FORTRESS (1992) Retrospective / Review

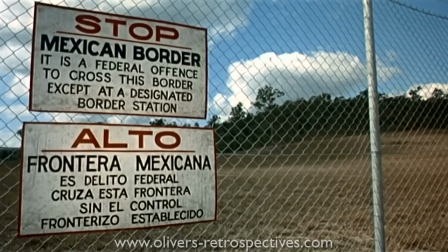This cut down version just has them escape the prison, smashing through a gate and it dissolves to a scene of John and his wife with the kid.
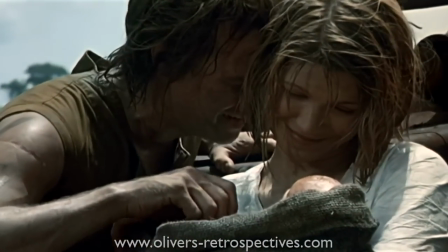There were also minor trims of violence and moments of dialogue but thankfully the recent German
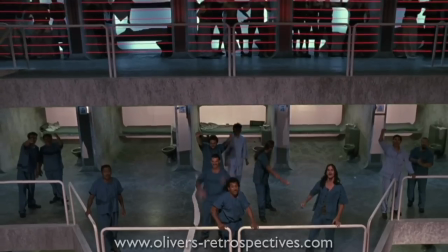release on Blu-ray restores these scenes but they do vary in picture quality.
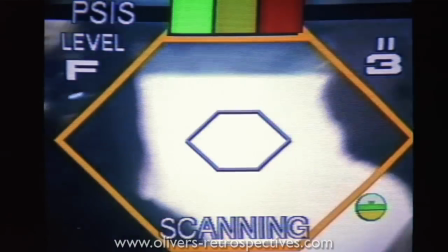For the movie's relatively low budget it does incorporate a nice variety of visual effects which
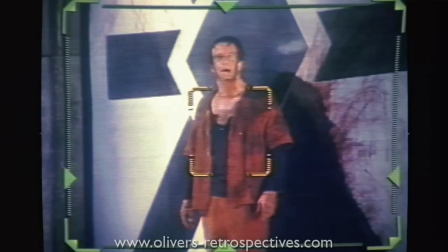mostly come from the video graphics that are used to represent the security systems that Men Tell use.
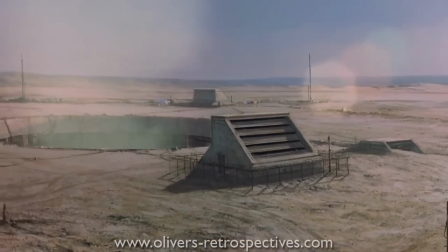The first big visual effect we are introduced to is a matte painting to expand the location of the prison as we see the prisoners arrive and the matte is used again at the end as you see John,
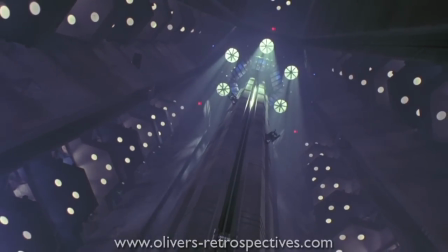Karen and Gomez escape. To visualise the size of the prison and how far it tunnels into the ground, miniatures are used to great effect.
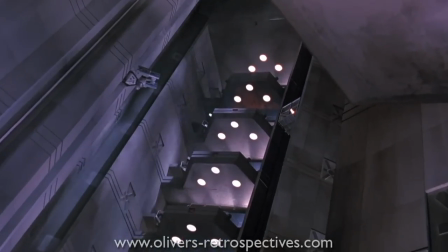I think these moments really sell the size of the prison and have stood up well over time.
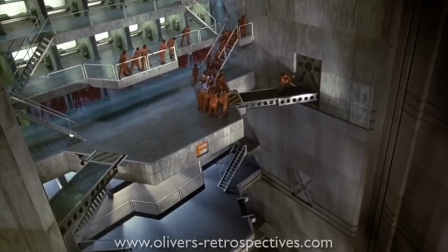The optical effects are limited and are used when John and Maddox have a fight on the bridge and it cuts to long shots to show how high up they are.
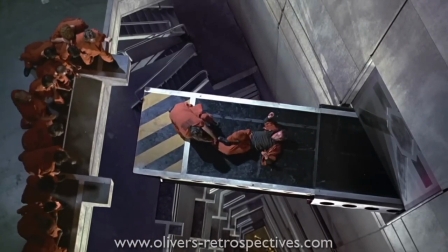It may be a result of the print but when it cuts to opticals there is visible dirt.
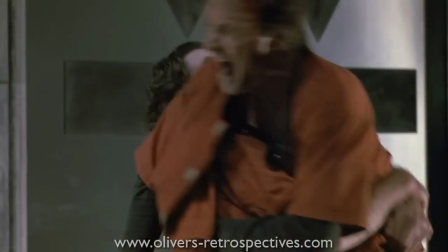The colours do look faded which is a common issue with the analogue method of combining elements in the optical printer.
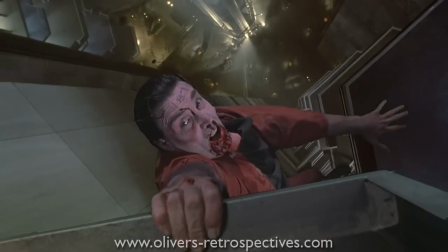They are a tad weak for the time but a lot of blue screen had those issues until digital compositing came along.
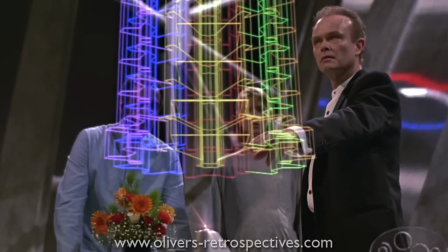There does seem to be some limited digital work in the film with the wireframe display of the prison as
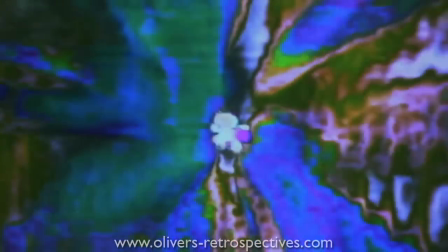it's projected by the crystal imposed quarters and during the mind wipe sequence with its trippy effects.
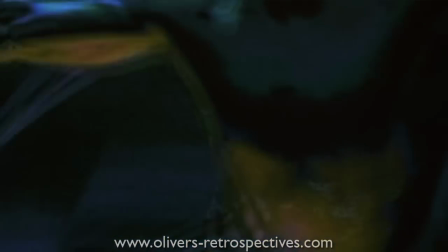They manipulate images of John's past and fears of the future. It appears to look very much like digital video effects that are often employed in music videos.
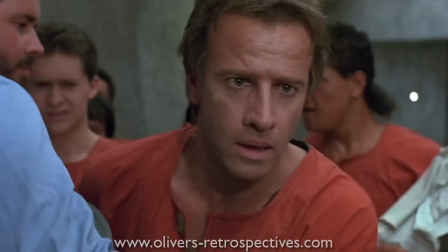Stuart Gordon never shies away from gore and Fortress comes with its fair share but nothing too over the top.
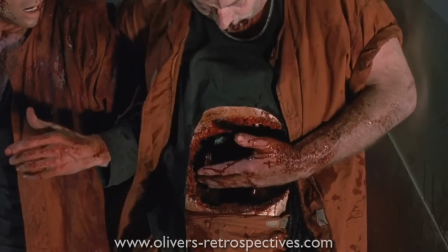A couple of stomach explosions with Maddox's being the most gruesome and some nice exploding cyborgs.
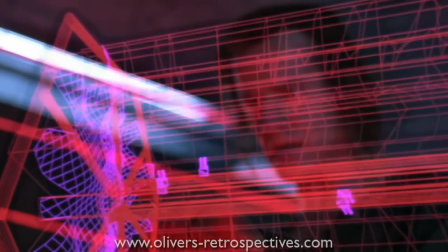For its limited budget and they were certainly ambitious with their overall design, the visual effects do a good job of serving the script.
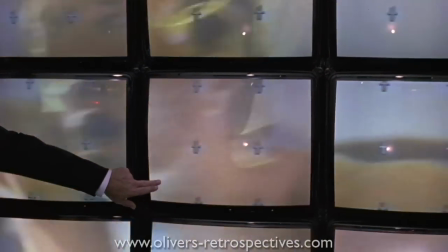It's funny how they thought CRT standard TVs would be in the future, with touch screen interaction that doesn't actually work.
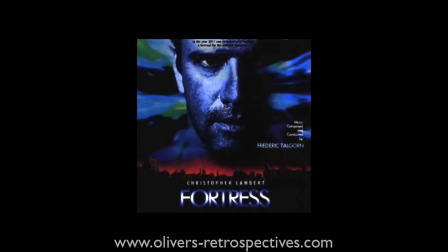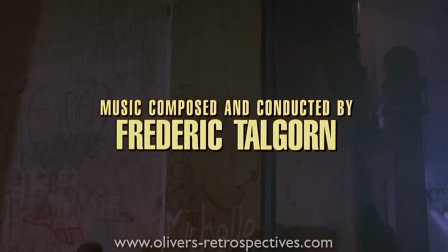French composer Frederic Telgorn takes on the duties of providing the orchestral score to Fortress.
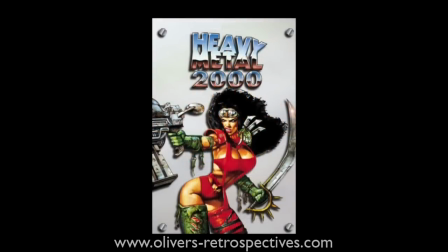Frederic worked on Stuart Gordon's Robot Jocks and other movies such as Heavy Metal 2000, and the fairly recent film Asterix at the Olympics.
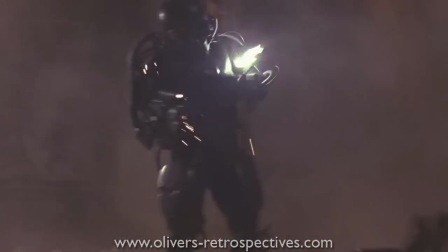The score unfortunately isn't that impressive to one's ear, it takes on a military march to some of the action cues and sadly doesn't really provide that much of an impact.
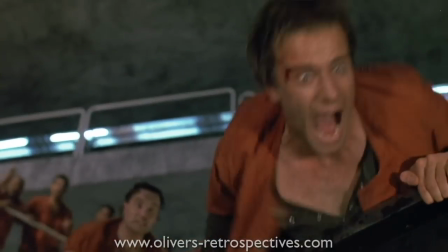The cues with John fighting Maddox do sound pretty good, it certainly serves the movie well to create some atmosphere but fundamentally feels a bit by the numbers for me.
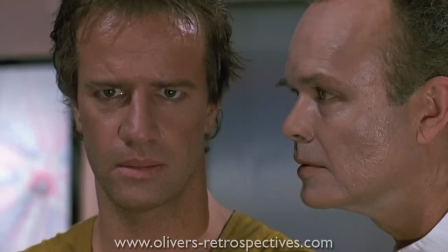The best stuff really is the emotional musical cues that play out when Poe reveals to John that they have captured his wife.
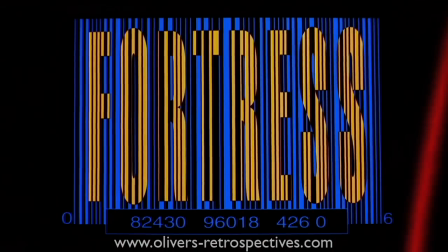The opening titles have this familiar style to Christopher Young's work on Hellraiser which I thought fits nicely lending
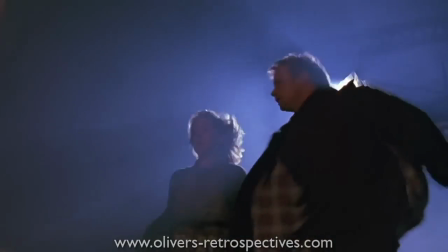itself to that horror element but fundamentally the movie is a prison slash action adventure but it gets away with it.
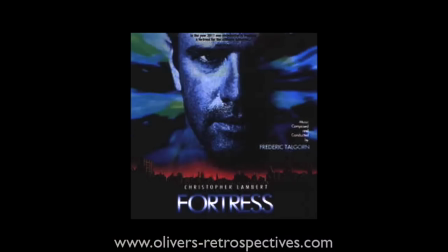The soundtrack was released on CD in 1993 with only 8 tracks totalling 35 minutes of
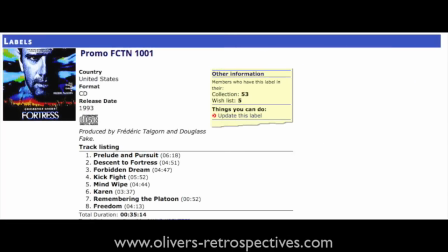music and possibly only released as a promo so it wasn't something you could easily pick up at the time.
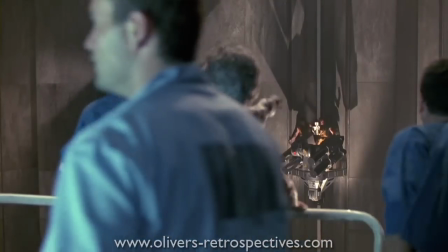This has been out of print for years and to my knowledge is not available via Amazon or iTunes for streaming so it was
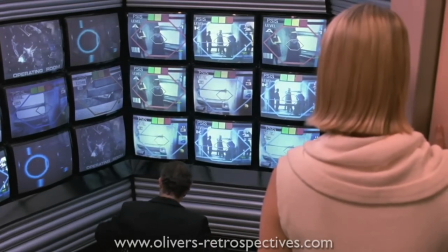really tough to source a copy but you can sample a few of the tracks on YouTube if you are at all interested.
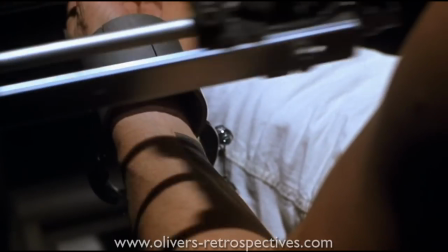Before we discuss my final thoughts on the movie let's discussed a sequel Fortress 2 re-entry which I mentioned earlier.
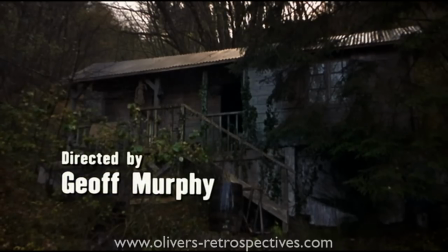This came out 8 years after the original movie. Directed by Geoff Murphy who also directed Young Guns 2, Free Jack and Under Siege 2. Stuart Gordon had apparently been approached to direct but was busy with another project at the time.
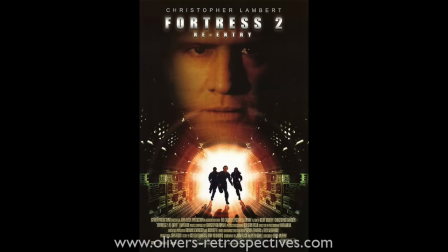This sequel was given a theatrical release but in only a handful of countries and only shown in limited theatres in the UK.
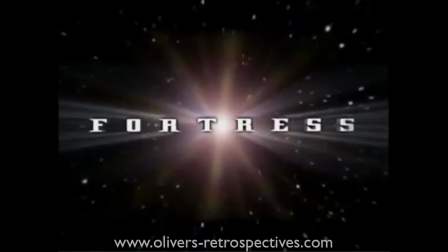I remember when it came out and most critics were baffled and confused why they made a sequel.
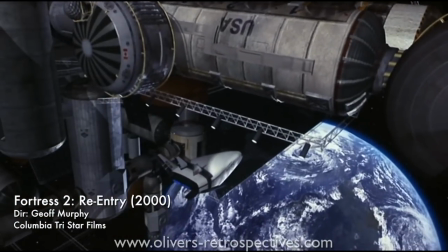The Mentel Corporation are still after John Brennick and managed to capture him and send him to a new prison located in space and guess what, he has to escape again.
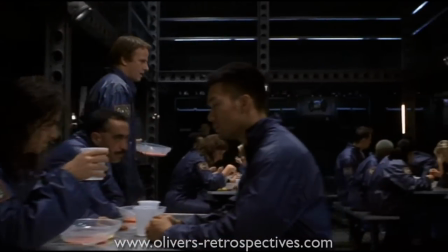This is a perfect example of a pointless sequel. The production design is grey throughout making it very uninteresting to look at and it just repeats everything from the original.